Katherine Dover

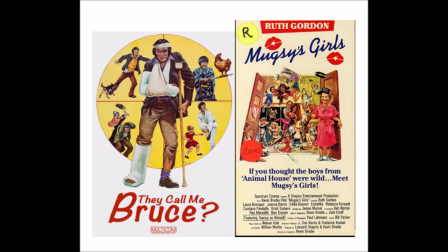[4:06]
In 1985 Katie designed costumes for Andrei Konchalovsky's
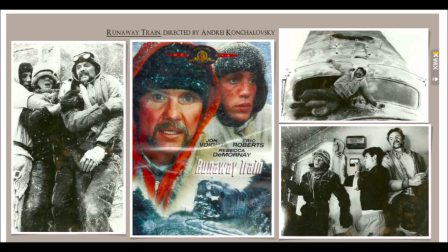[4:12]
Runaway Train starring John Voight and Eric Roberts as Manny and Buck.
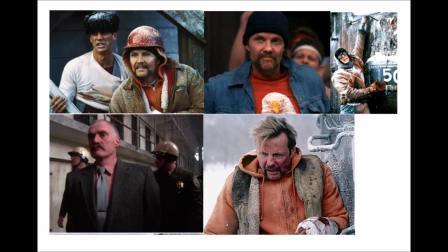[4:17]
Two escaped convicts find themselves trapped on a train with no brakes and nobody driving. Believe it or not, this film was by the Canon Group and it was one of their rare good films. Here is Manny wearing a red tee with an American Eagle on front and
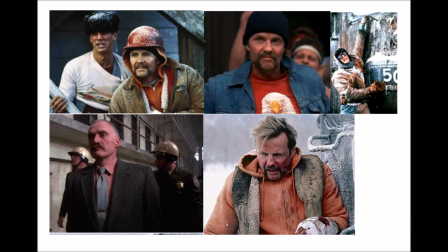[4:37]
a blatnik cap this was made in prison and a body suit was sculpted for his chest and arms as his character spent a lot of his days working out and they wanted to show that he had upper body strength
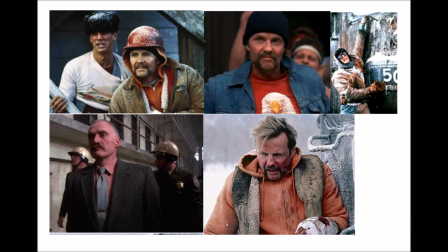[4:54]
John was very muscular and tall but thin that gave him the extra push to say he spent a lot of time in prison manny and buck outside the train yard as they had successfully escaped prison and found these
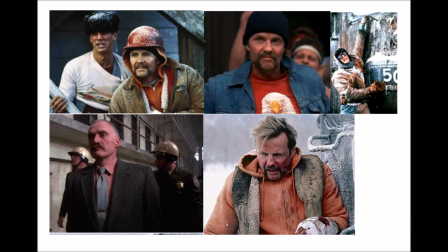[5:11]
items of clothing in the locker room of the train yard katie dressed them in as many layers as possible to combat the cold and was able to have these layers modified when they were shooting on a
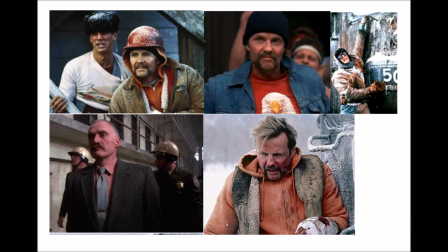[5:25]
sound stage in los angeles they still looked as if they were wearing all those layers and trying to keep warm. Eric Roberts hanging off the side of the train and this sequence was shot in the famous Pan Pacific building and had three trains set up on stage there.
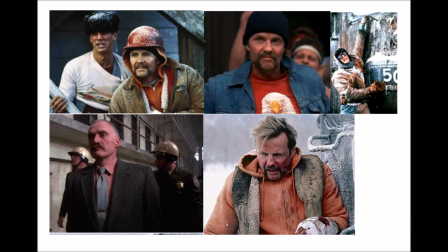[5:44]
Manny in an orange hoodie and this scene was shot in sequence in Alaska where it snowed six feet some days. The hoodie and vest were aged and dirty but the orange color was a reminder of where the character had been runaway train was released to good reviews
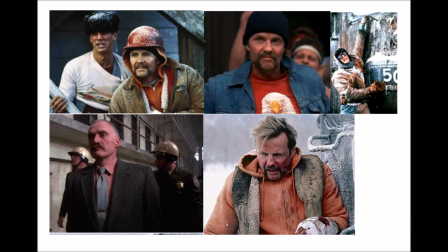[6:04]
and come award season it received three oscar nominations for its editing and for john voigt as best actor and eric roberts for best supporting actor voigt
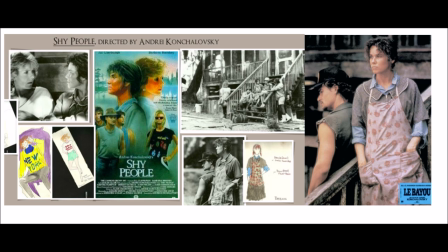[6:15]
also won a golden globe for best actor in a drama 1987 saw another release by the cannon group that opened to a claim called shy people Andre Kanchalovsky was director and he brought Katie back to design the costumes the
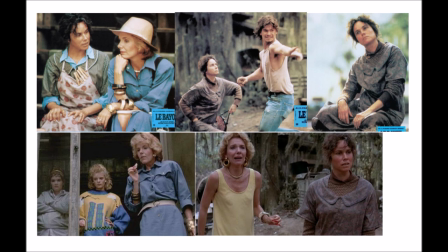[6:35]
story is about Diana Sullivan played by Jill Kleberg a New York journalist visits her distant cousin Ruth played by Barbara Hershey for the first time to write an article about her hard life in
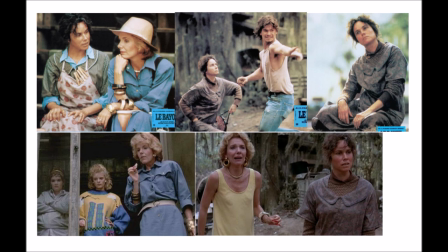[6:48]
the bayous of Louisiana Diana's wild While drug addicted daughter Grace, played by Martha Plimpton, just adds to the tensions between the two families' cultures. Katie designed Diana's dress and was constructed by a tailor in Louisiana,
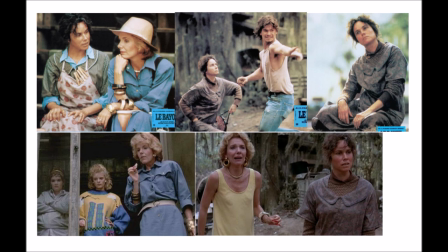[7:06]
and a total of ten were made for the production as many multiples were needed. It was the 1980s and big shoulders were in fashion, but Katie didn't want Diana to look athletics so smaller pads were used and Katie then added a belt jewelry and
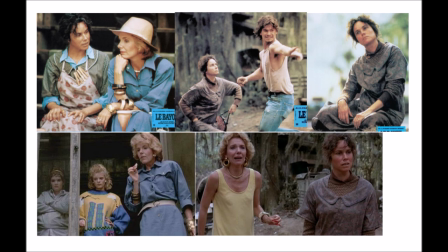[7:26]
a lovely summer hat Barbara's costume was a period house dress from the 1940s the director and Katie talked to the idea that Barbara's character was the second wife of the old man she married and these dresses
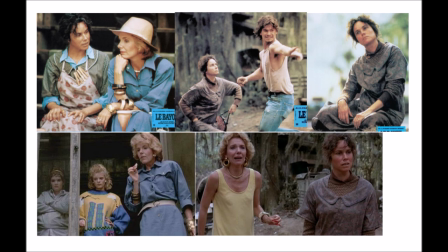[7:44]
had belonged to the first wife they added some contemporary pieces with her clothes like a blue chambray work shirt was probably purchased at a farm store she wore a lot of practical clothes aprons and rubber gum boots
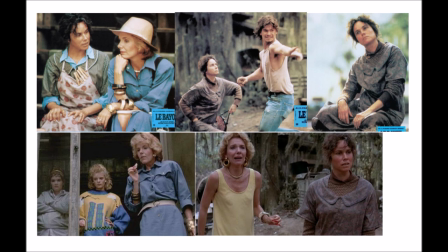[8:02]
ruth again wore a 1940s house dress with a wool sweater underneath and white gum boots for practicality.